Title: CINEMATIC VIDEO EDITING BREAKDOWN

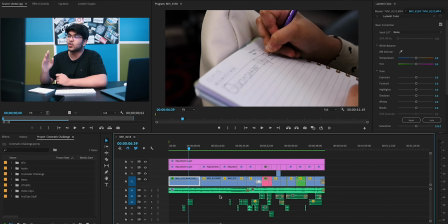(4:06)
Now if we take a pause and look at what it says quarantine day 13 as my sister is writing it. Obviously we're all in quarantine right now, so it does make sense. Now this effect at the beginning is called the crop effect.
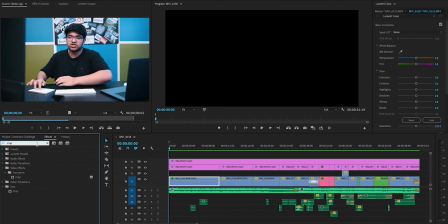(4:18)
It could be found under effects. If you could just search crop, it shows up. Now I have a whole separate bin called the favorites. Whatever effects I use the most are usually in my favorites. So the crop effect, as you can see, is in my favorites.
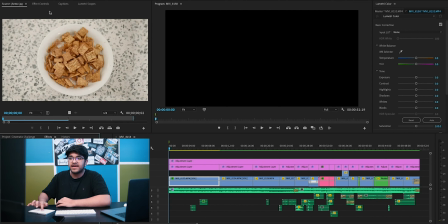(4:31)
You could just click and drag that onto your clip and go into effects control, scroll all the way down and see your crop effect.
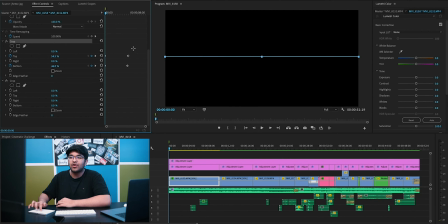(4:38)
Now I already have a crop effect already done, already keyframed, and that's basically it.
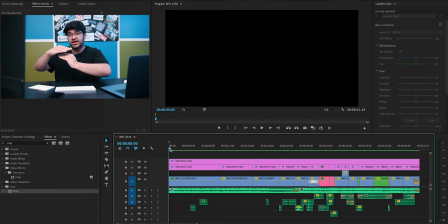(4:43)
So what I basically did was keyframe the crop effect to open up slowly as the video starts out.
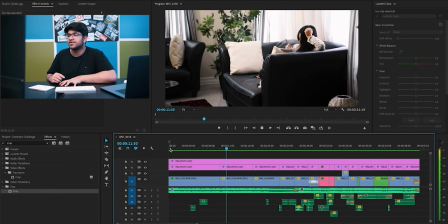(4:51)
We can start hearing that music effects going on. just a little pan in shot, normal shot, nothing too crazy.
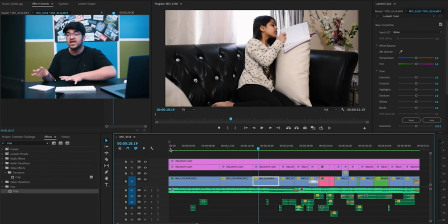(5:02)
Now this shot is on a tripod. There's nothing moving. I didn't even add a zoom in post-production because I really didn't want to add it. There's so much movement going on throughout the whole film that I actually want to start it slow and build it up slowly as the music is getting a little bit hyped up as well.
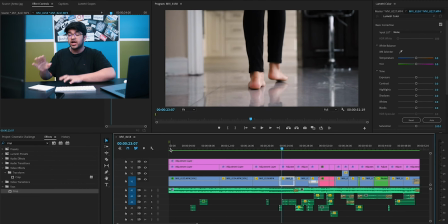(5:20)
She puts away her pen, gets up. This shot is very important. This creates the mystery of where she is going. Obviously, we can see a little bit of the kitchen in the background with the stools on the right. Again, don't know completely. We're still seeing, but we're hearing sound effects of the footsteps leading towards the kitchen.
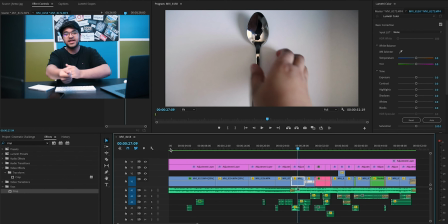(5:41)
Now this shot was so simple. It looks like the drawer is opening, but guys, the drawer was already open. So basically my counter is black. What I basically did with the camera was take the camera and just pull it back and pull it forward again.
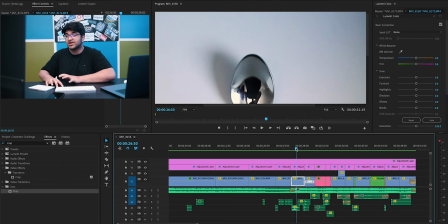(5:54)
So that's all that was done over here. Nothing too crazy, nothing too wild. Let's continue what's going on.
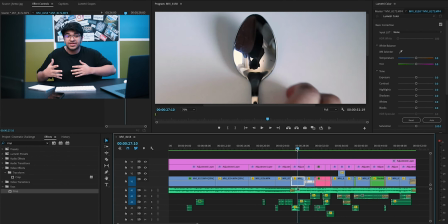(6:00)
Simple shot, nothing crazy. It looks good. Effects wise, nothing too crazy.
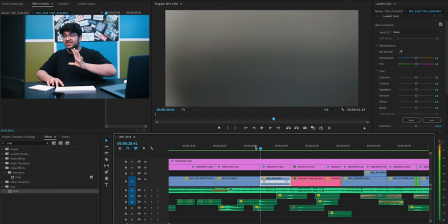(6:05)
As the camera was going towards the counter, I just did a pull back from the cabinet from black.
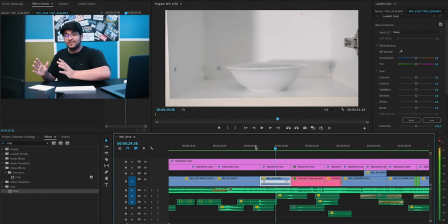(6:09)
She opens the cabinet and just like the spoon, it was alone. There was nothing else in the drawer. Again, over here, there's nothing but the bowl. It literally took me half an hour just to clear that stuff out and place the bowl in the middle and the spoon in the middle.
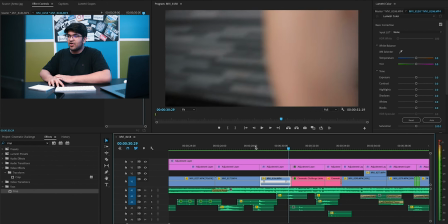(6:23)
It was crazy, but let's again continue. Over here, now it picks up the pace and we get to see this effect.
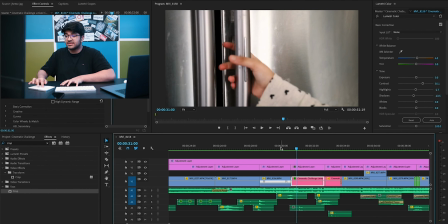(6:30)
Now this is called the speed ramping effect. If you guys don't know what speed ramping is basically as the video is playing in normal speed,
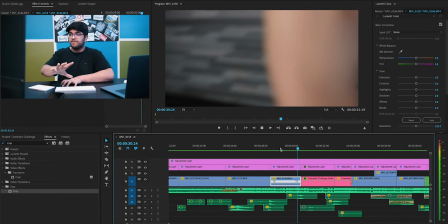(6:38)
for me it's slow motion still, it picks up the speed instantly.
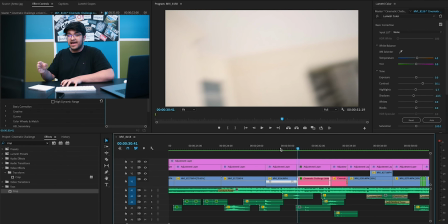(6:43)
The next clip starts out super fast and slows down again to reveal the full shot.
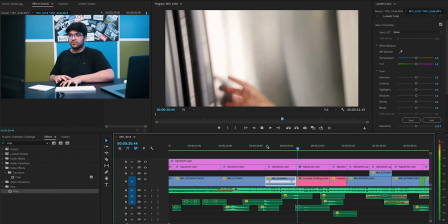(6:47)
So if we take a look at this again, look at this. So you see what happened there?
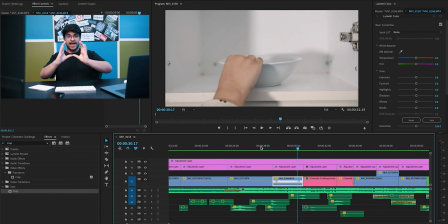(6:53)
Nothing too crazy. So for the shot at the cabinet, I just pulled back, waited for her to grab the bowl, and then did a whip down to the left. And the next shot, I started with the whip down again, continuing the same whip I ended from, and then zooming into the fridge and then going back.
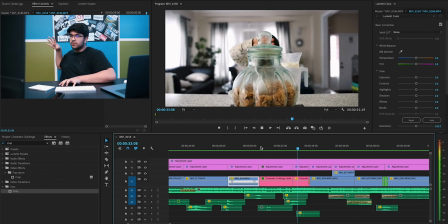(7:08)
Let's take a look. Zoomed in and then zoomed back out physically, not in post.
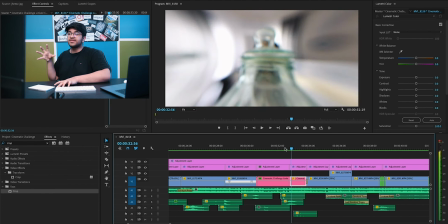(7:13)
But we can see there is a zooming out transition just to continue that hand motion.
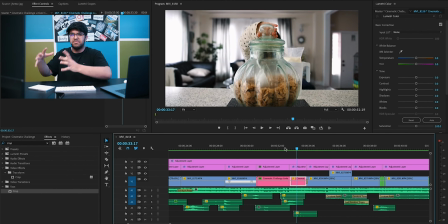(7:18)
This shot of the cereal big bowl, I want to call it, I don't know what it's called. But again, physically, when I started the shot, I actually pulled out to continue that same pulling motion.
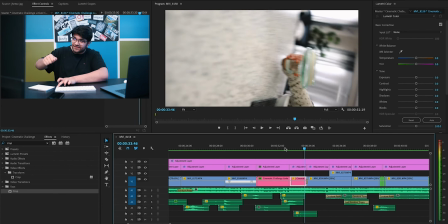(7:28)
And then with my hands, I turned the camera physically to go under the counter
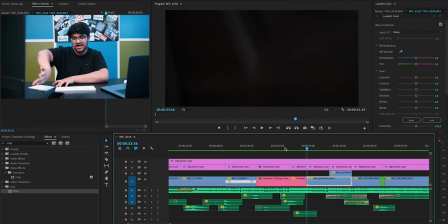(7:33)
again until the whole lid of the glass jar or whatever it's called touches the countertop.
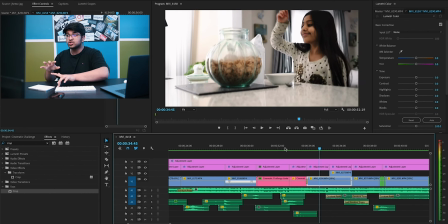(7:39)
And again, there's a fade to black transition that reveals the whole shot of her hand going into that big glass jar and grabbing the cereal.
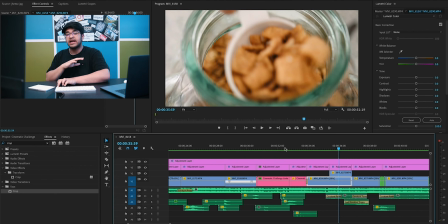(7:48)
The next shot is the cereal shot where the cereal is coming out. Again, very basic shot, nothing too much happening over here. The way I shot this was that the camera was going like this as the cereal bowl was again steady. It wasn't moving.
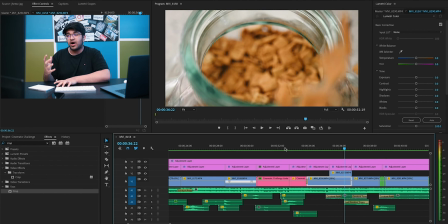(8:00)
It was just her grabbing the cereal out. And I actually wanted the cereal to fall out of her little scoop.
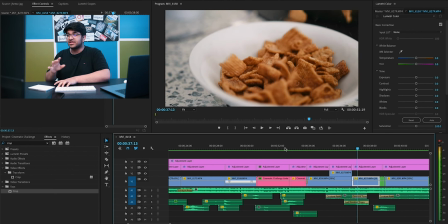(8:06)
So we actually took the shot a lot to get the perfect shot. And then directly goes into this shot where all the cereal is falling into the bowl. And this shot was a little long.
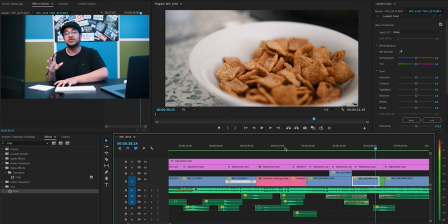(8:15)
I didn't want it to be this long, but it looked so nice that I actually kept it.
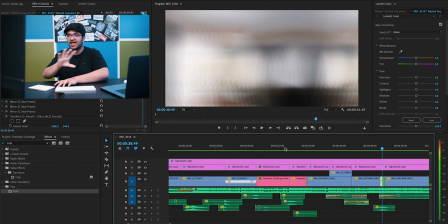(8:19)
And then a very, very, very basic sliding transition to go to the next shot.
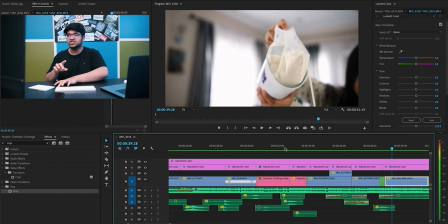(8:24)
Now, if you look at this shot and the sliding transition, they're both going in the same direction. Slide went like this and the camera's going like this as well to continue that same motion.
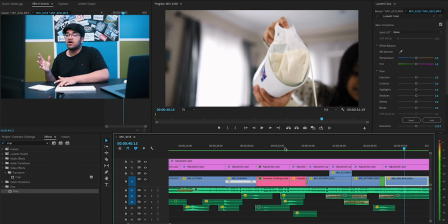(8:33)
We see a very, very basic shot of the milk being poured into the bowl.
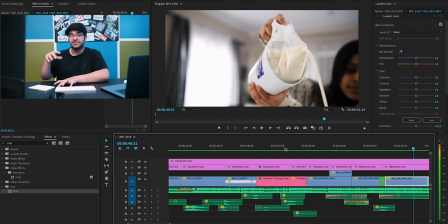(8:38)
As we could hear the sound effect of the milk going in, it's very basic.
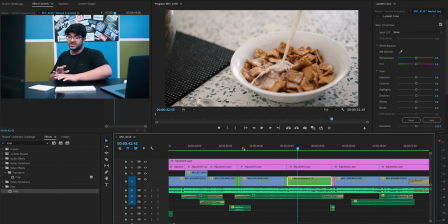(8:47)
Okay, again, very, very basic transition. Panning down to the right. This is done in post, not physically. I did not physically move the camera. But again, to make it just a little more smooth, I needed to add a transition because it wasn't gonna look nice with a rough cut.
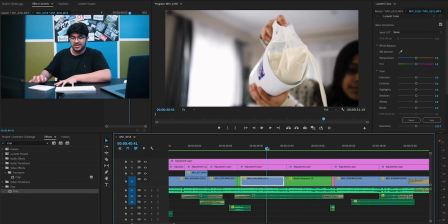(9:02)
So again,
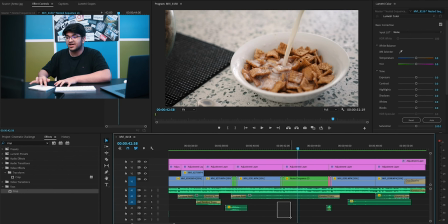(9:04)
and I did not actually add a sound effect at the bottom over here because if you listen to the music, there actually is a sound effect that goes in with the transition.
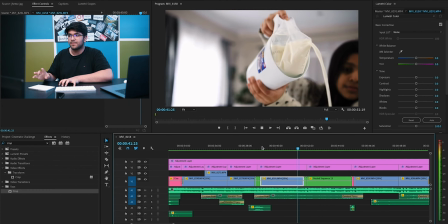(9:12)
Listen and watch. So yeah.
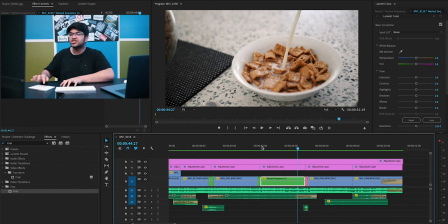(9:17)
Now this shot is pretty interesting. This is a weird shot. If you just look at this shot, it's kind of weird.
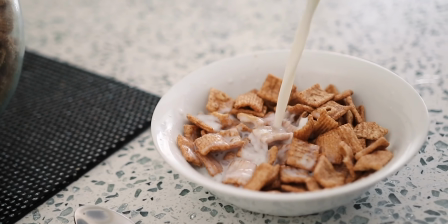(9:22)
Just pay attention to the shot itself. Look, it's like going out and spinning at the same time.
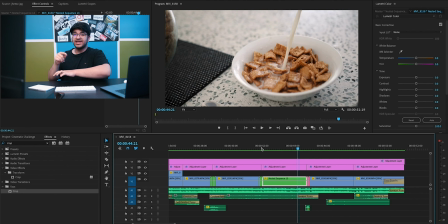(9:27)
So the way this was shot was, it was going to the left, but then in post, I zoomed in by 10% at the same time. So it was going to the left and zooming in at the same time, which created this little parallax type of effect. Looks pretty nice visually, but again, it's not something too noticeable. It's just smooth to the eye and a glitch transition.
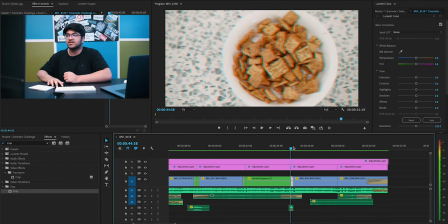(9:45)
Again, I didn't want it to be a rough cut. It's a very basic glitch transition over here, and just her grabbing the cereal.
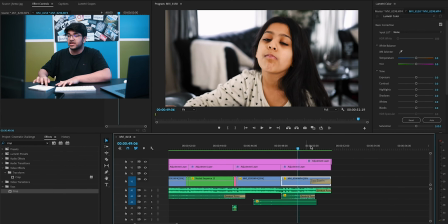(9:54)
And this was a hard cut then, because if you look at the cereal, look at her hand going up,
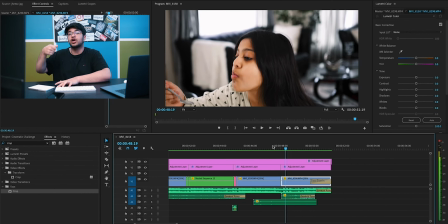(9:59)
and then in the next shot it actually continues of her actually taking the bite and actually crunching on cereal,
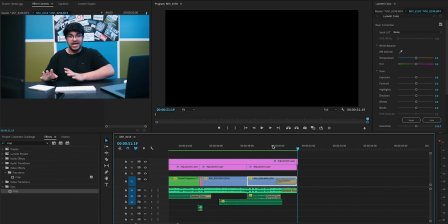(10:05)
and then just a fade to black transition to end the cinematic sequence. Okay, that is a lot of effects. Zoom in, zoom out, left, right transitions, whip down, fade to black, cropping in, cropping out, a lot of stuff going on. Now let's move on to the color grading of this film. Why am I calling it a film? It's not a film, it's like a B-roll sequence.
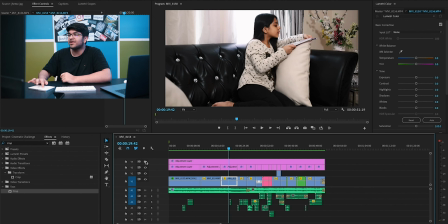(10:23)
But here is the color grading itself. Now if we turn the top layer off and the bottom layer off, look how the shot is looking now. Right? This is color correction, this is color grade. Now if we come over here, for example, look at the color grading over here.
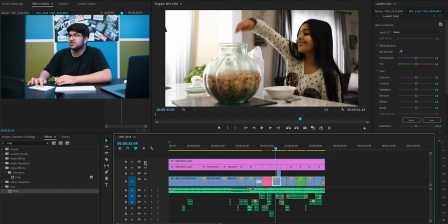(10:38)
Oh my god, look, color correction, color grade. So there's a little blue tint. This is actually one of Peter McKinnon's LUTs. This is perfect for what I needed.
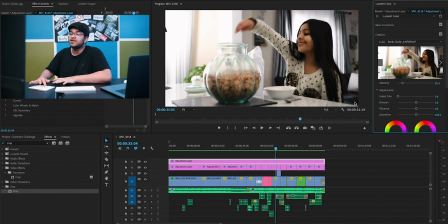(10:48)
Nothing too over, very calm, not too exaggerated, perfect for the lighting and everything.
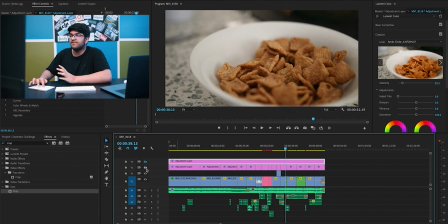(10:54)
Again, if you look at the color grading over here, let's turn these layers off. Look how much of a difference that makes.
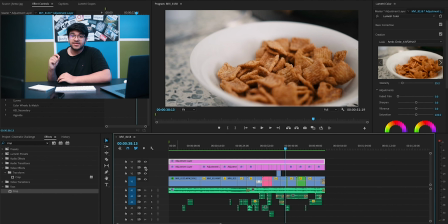(11:01)
That's actually insane. That's crazy. But see, little things like this make it visually much better.
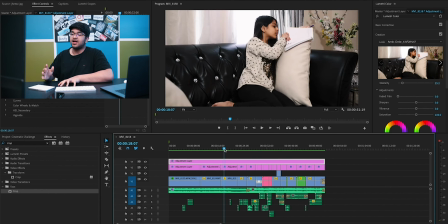(11:07)
Now for the sound effects, it's very basic. I'll just start it from here and we'll take a look.
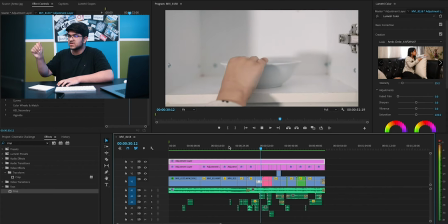(11:14)
Door opening, door closing, whoosh, another whoosh, jar opening,
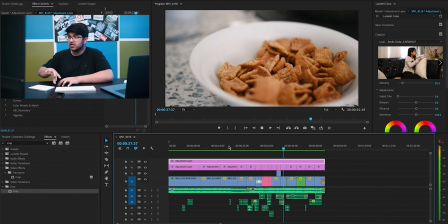(11:24)
cereal grab, cereal falling, milk,
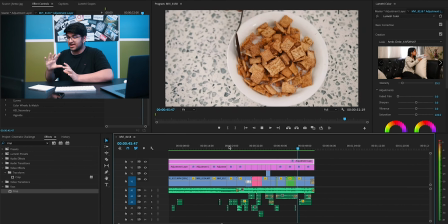(11:30)
the milk pouring again, the glitch sound effect, the spoon going in, and then the crunching.
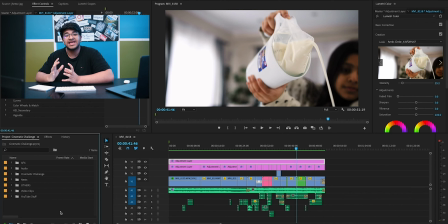(11:38)
And there you have it, ladies and gentlemen. That is basically how I edit a basic cinematic sequence. Now on the left hand side at the bottom, we could see a lot of folders.
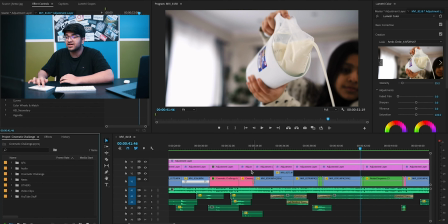(11:48)
The first folder is my After Effects folder. These pink clips you guys see are actually After Effects linked files.
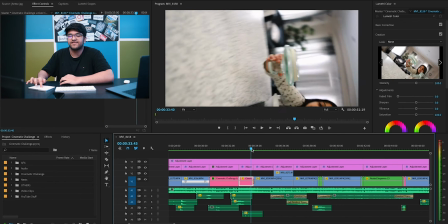(11:55)
The transitions done over here are from After Effects. It's just a way advanced editing software.
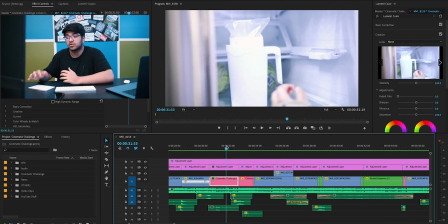(12:01)
It's better for these transitions in my opinion. They just look much better. I have the audio file.
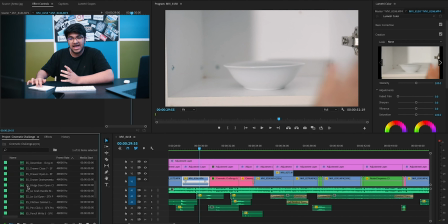(12:07)
Now if I open these up, all of the sound effects and all of the music is in here. The cinematic challenge folder, these are all the clips that were shot. There's the nest folder. All my nested clips from the timeline are in this folder.